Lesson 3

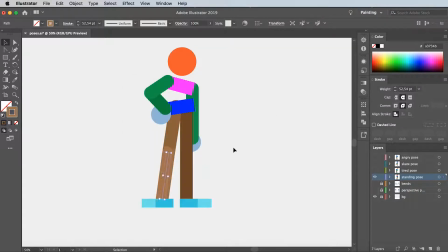Perfect.
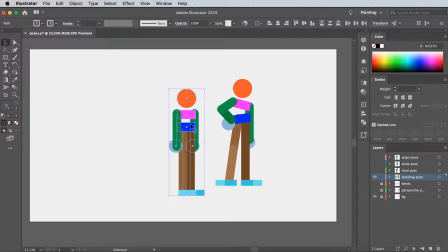If we now put the previous version next to the new one, we can see what a huge difference some angles can make.
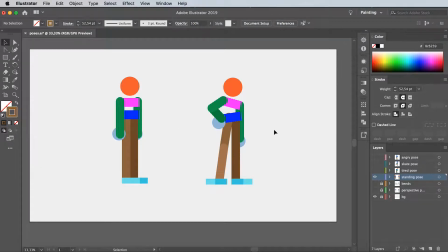And for those who are interested, here's what it looks like after adding details.
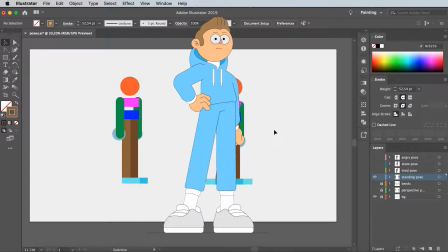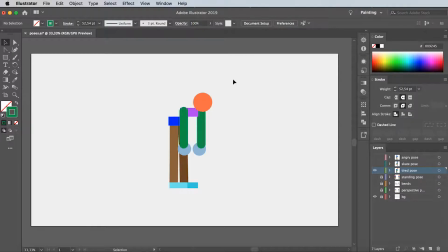Let's now try something a bit more difficult. Here's a crappy version of a character that is tired. Not only is it extremely stiff, it's unbalanced to the point that it might fall head first towards the ground.
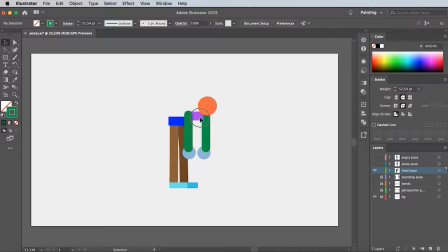So, how can we improve the pose of this character then? Easy. First we need to loosen the upper body up a bit, like so.
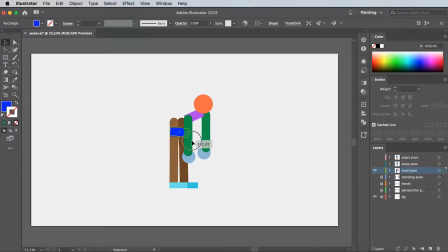Then we'll angle this knee inwards to give the character the appearance of not being fully in control of its body.
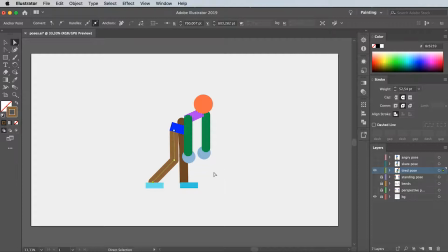Now we just need to give the character a firm base so it doesn't tip over. But before we do that, let me just explain a little bit more about weight. Every character has a center of gravity,
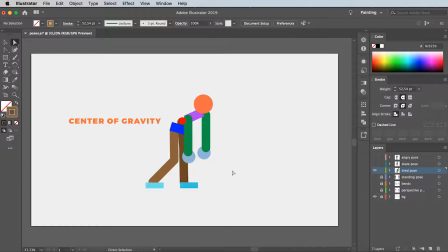which is the point on the character where the most amount of mass is concentrated. The point itself tends to be somewhere just above the waist, and if this point doesn't have a sufficient amount of support, well, the character falls over.
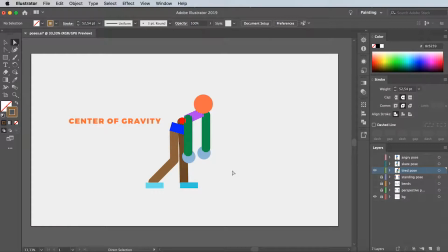So, how do we know if the center of gravity has enough support? Easy. Try to imagine an invisible line going straight down from the center of gravity to the floor. If the character doesn't have enough support on either side of that line, well, it will feel unbalanced.
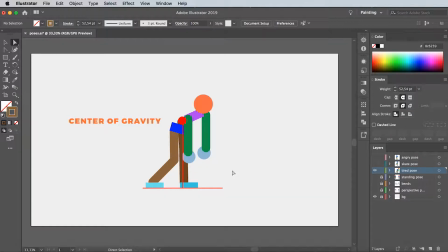There's obviously exceptions. For instance, when a character is running, biking or doing something in high speeds in general, well, the counterforce of the wind allows for a more top-heavy position. But for most cases, this technique holds true.
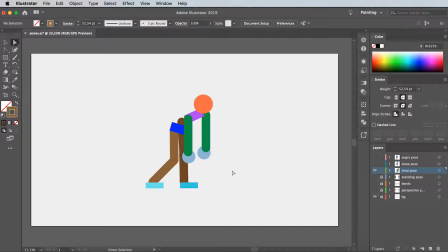Okay, so now that we know a bit more about center of gravity, how do we apply this to our character? Well, let's imagine that invisible line again. And there, You can now see that the character needs a lot more support on this side.
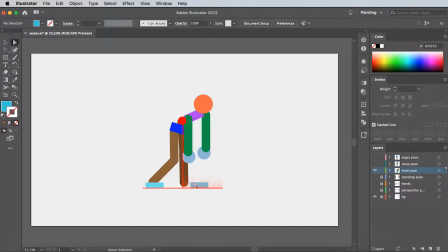So let's angle that left leg all the way out here, and that should do the trick. Done. Now we just need to fine-tune it until it feels more balanced.